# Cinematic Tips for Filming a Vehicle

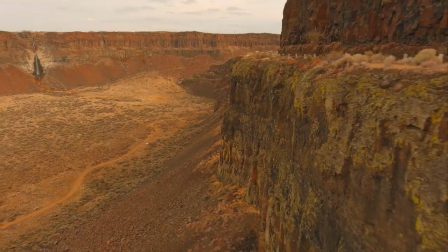8s
Hi everyone, Alejandro here with Auto Robotics,
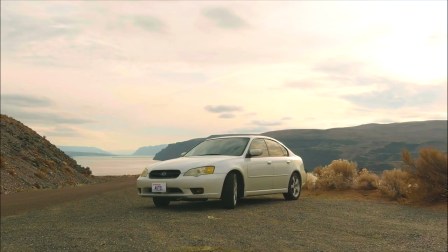12s
and today we're going to cover a few helpful tips for filming cars with the EVO II series.
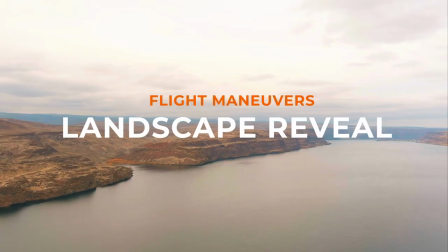18s
First, we'll take a look at the landscape reveal.
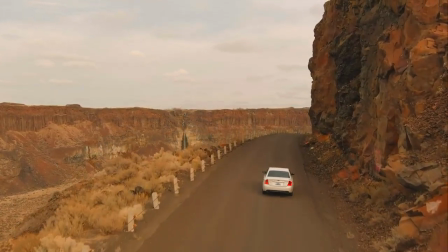21s
By starting out low and close to the car, we can keep our subject large in frame and really emphasize its speed.
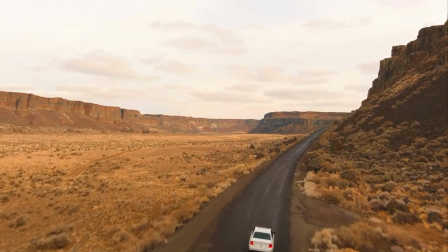28s
Then, by rising up above the car, we can reveal the landscape.
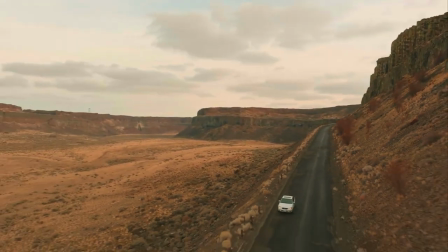36s
By starting on one side of your frame and crossing over to the other, we introduce a different element of motion into our shot.
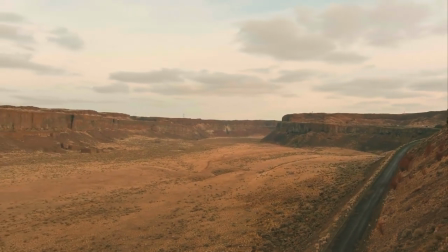43s
Here, we ended it with a rise up to a wide shot.
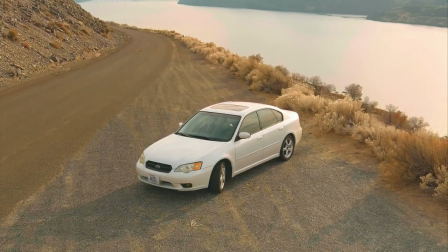50s
For dynamic shots of a car that isn't moving, pair a drone movement up or down with a gimbal movement.
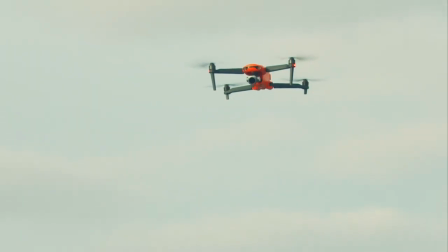56s
Here we paired our drone's rising movement with a simultaneous tilt down of our gimbal.
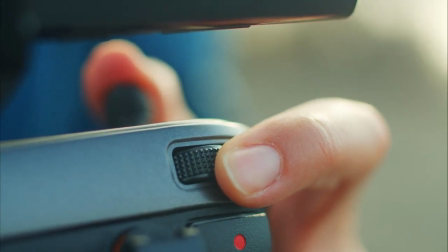62s
This same action can be applied easily for side-to-side movement as well.
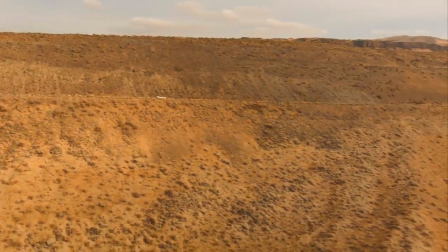69s
Get creative and experiment with different ways of revealing your vehicle and your landscape. The possibilities are truly endless.
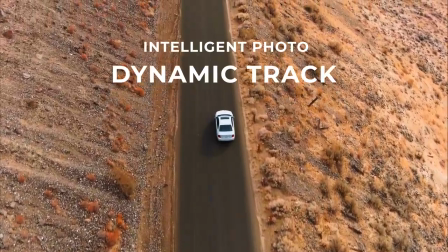78s
The first intelligent flight mode that can make shooting a car quick and easy is dynamic tracking.
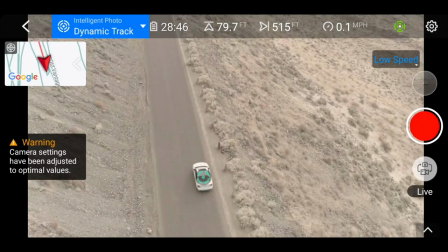84s
Here we can easily lock onto the vehicle and have our aircraft follow autonomously.
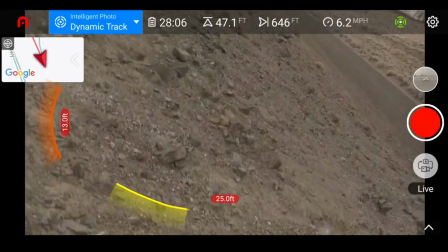94s
The EVO II's omnidirectional obstacle avoidance is a great perk of flying in this mode.
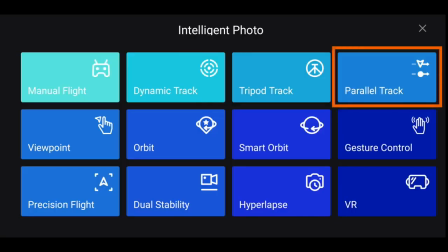100s
Similarly, we can use parallel track to give a bit of a different look to transitional top-down tracking shots.
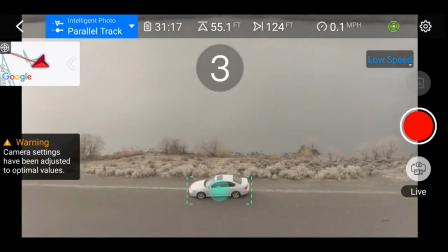106s
In this mode,
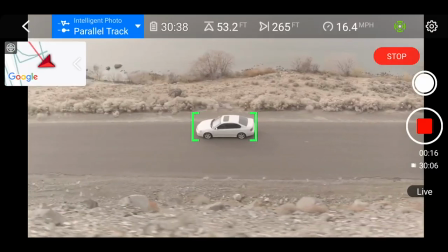108s
the EVO II will autonomously keep parallel with the car while maintaining a constant distance for easy side profile shots of your vehicle.
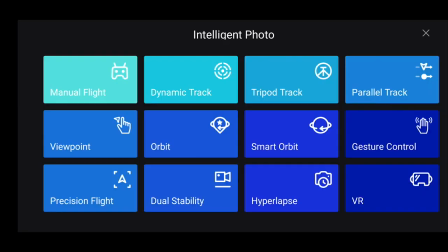116s
When filming a vehicle that is stationary, Smart Orbit is great for 360-degree views around the car.
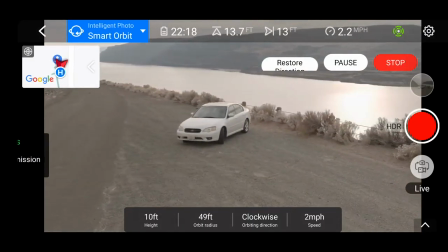124s
Using Smart Orbit here, we can get smooth footage of our target that maintains the same distance and speed.
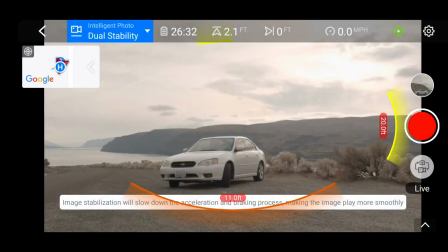134s
Finally, Dual Stability Mode makes any manual movements of your aircraft and gimbal ultra-stabilized and smooth.
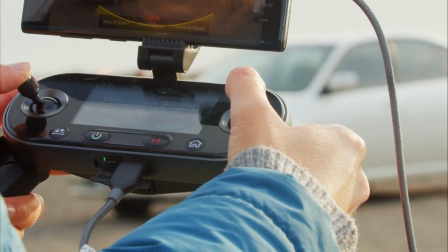142s
Quick adjustments of your tilt control and joysticks are slowed to a controlled movement.
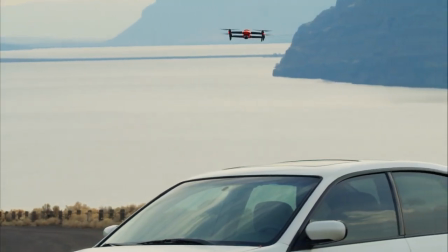149s
We hope you enjoyed these tips and tricks for shooting a car with your EVO II aircraft.
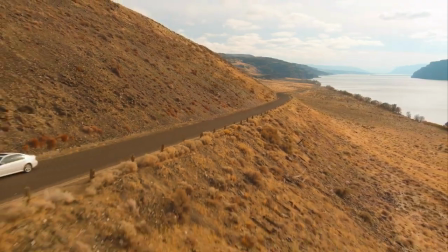153s
Please like and subscribe to the channel, and comment down below in the comment section what features you would like to see explored next.
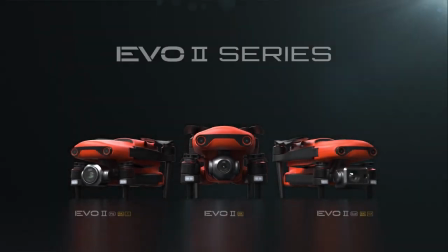160s
Thank you so much for watching, and so long from the flight deck.